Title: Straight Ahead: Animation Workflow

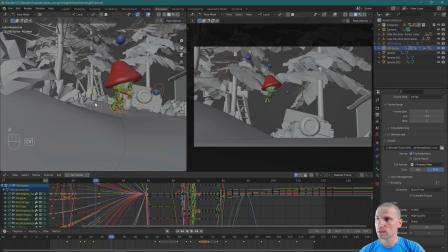(54:17)
I'm going to hit A, select all, deselect those move controls, insert a key.
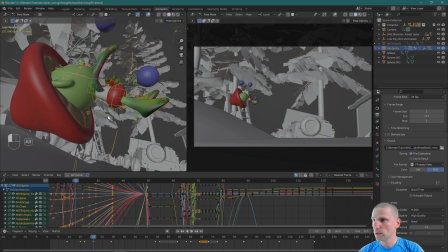(54:24)
Let's come back here and really try to sell that force, that hit on the ground.
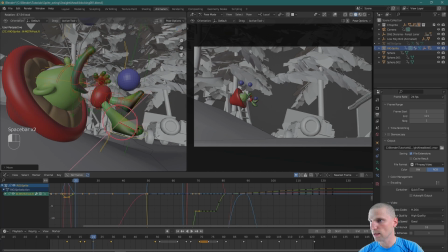(54:32)
So I'm going to lay the legs down and the toes.
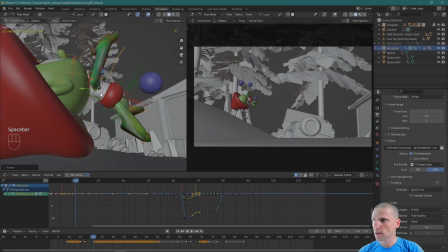(54:40)
Cool. Grab that chest control, rotate it back, and this way, nice.
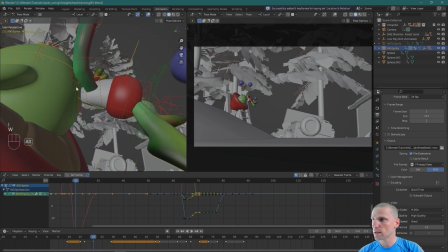(54:45)
And then those hands, I'm going to reset them.
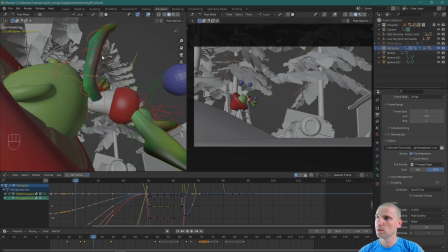(54:48)
So that shoulder, upper arm, elbow, come on, elbow and wrist.
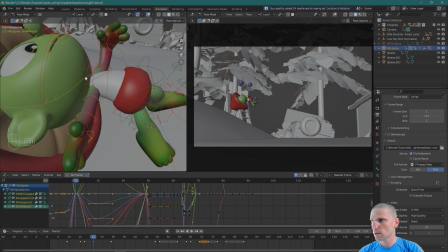(54:56)
Just reset them, insert a key, and I'm going to rotate them the other way.
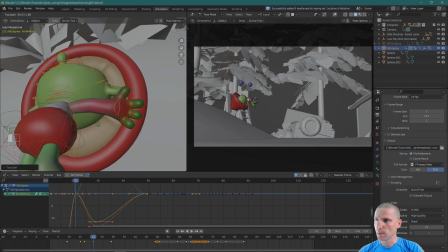(55:04)
Cool. And then for this one pose, I might also really exaggerate the hand position, the arm position on the back side.
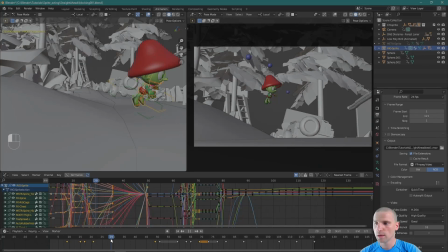(55:14)
just to see the shape there. And then frame 29, I'm really going to have him reach forward.
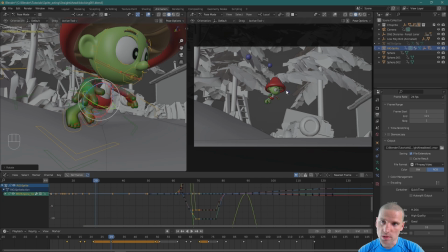(55:23)
I want a nice gap still from the head here to the blueberry. That little gap there is very important. So yeah, that arm is very short.
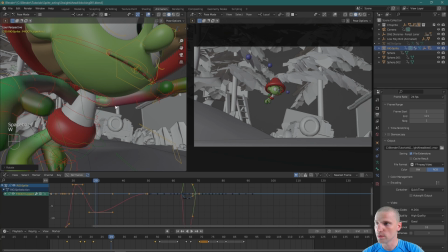(55:34)
And so we're just going to have to elongate it and hopefully do it in such a way that we can't really tell that we're cheating.
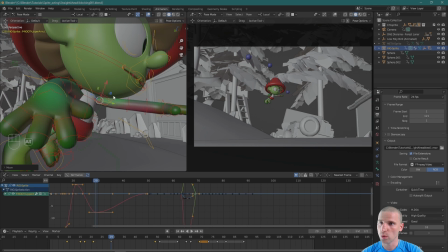(55:42)
But I mean, I am already pushing it quite a bit, but maybe what I'll do is then
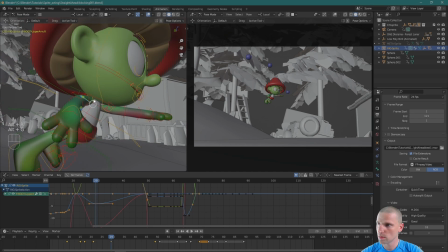(55:49)
really exaggerate the arm on this side, on the back side.
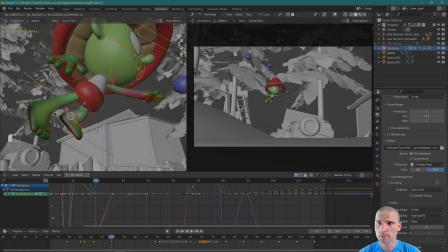(55:56)
Cool, so just selling that idea that he's really reaching
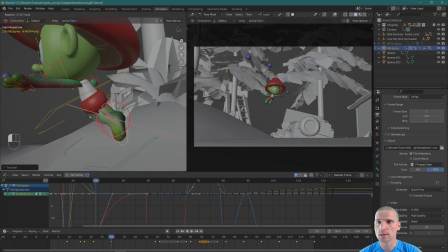(56:03)
and just trying to get a strong silhouette in all the body.
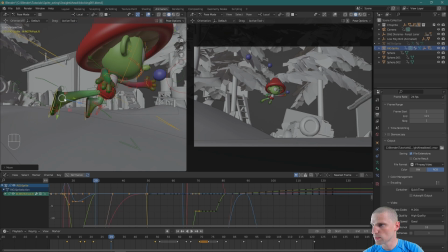(56:09)
Maybe stretching some of the other limbs will look good.
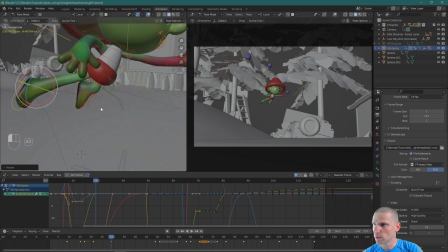(56:13)
I'll add a bend in that knee after, but for now, I'll keep going.
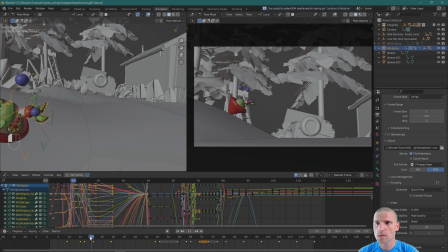(56:23)
Cool. Boom. And maybe frame 37, 8 frames later. So it went, and then it might be the other arm now that reaches for the blueberry.
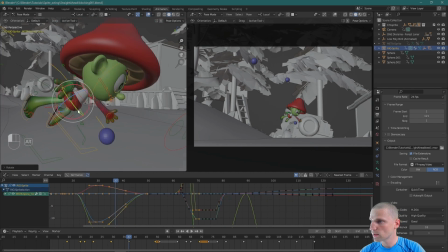(56:43)
So let's rotate his COG, that center of gravity.
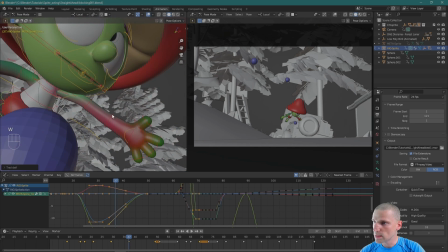(56:49)
We're going to reset the values here.
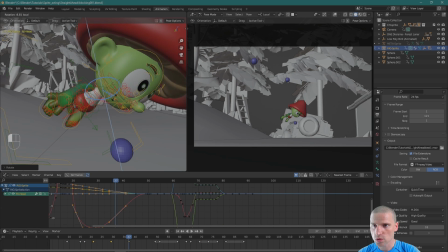(56:55)
And all his attention is on that blueberry.
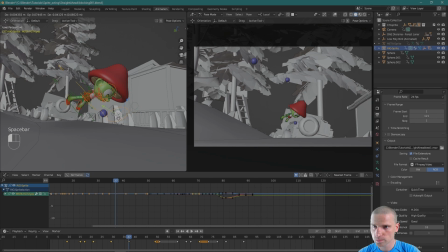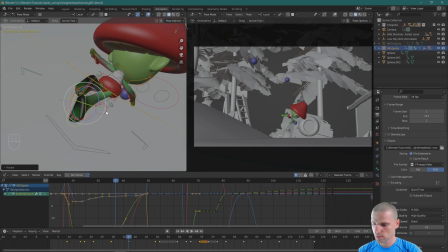(57:04)
Legs also have drag on them now, so I'm posing them up above the body as he's starting to lean forward.
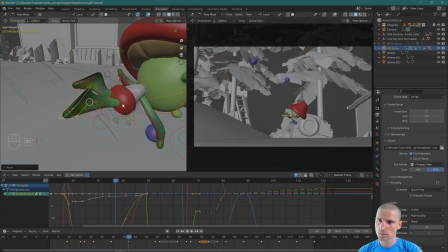(57:15)
Cool.
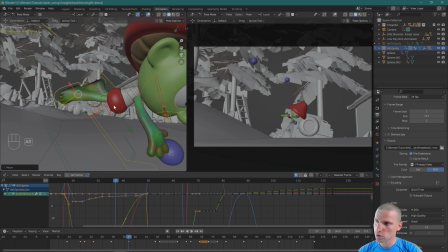(57:16)
Again, for now, I think it's in the secondary controls of the rig, the bending of the knee there when it's being stretched.
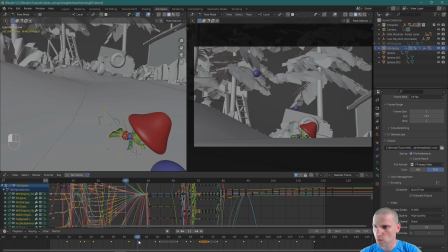(57:25)
So I'll add that after. Cool, so frame 41 is really the contact pose.
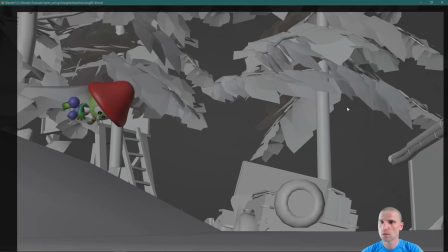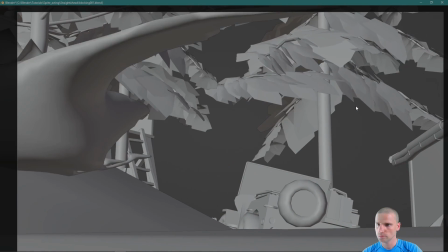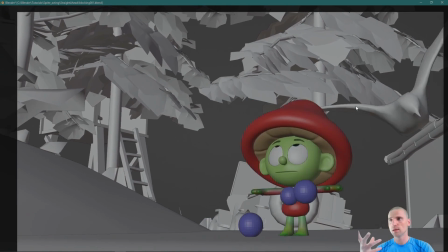(57:41)
And at speed, you can really see that one pose that's stretched.
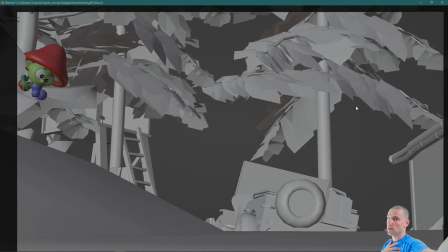(57:46)
And I'll try to make it snappy, bang, and then maybe stretch out the other arm that he catches the blueberry with. And maybe even some animation, like he tapped the blueberry up and it just goes up a little bit more.
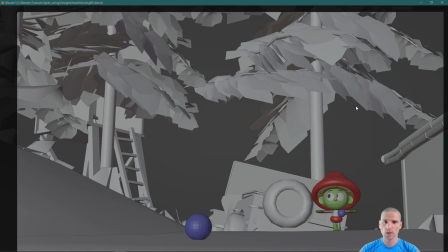(58:04)
I think that would be cool. Nice. I think overall it's playing. It becomes a little bit more, well, the detail just adds complexity to the animation.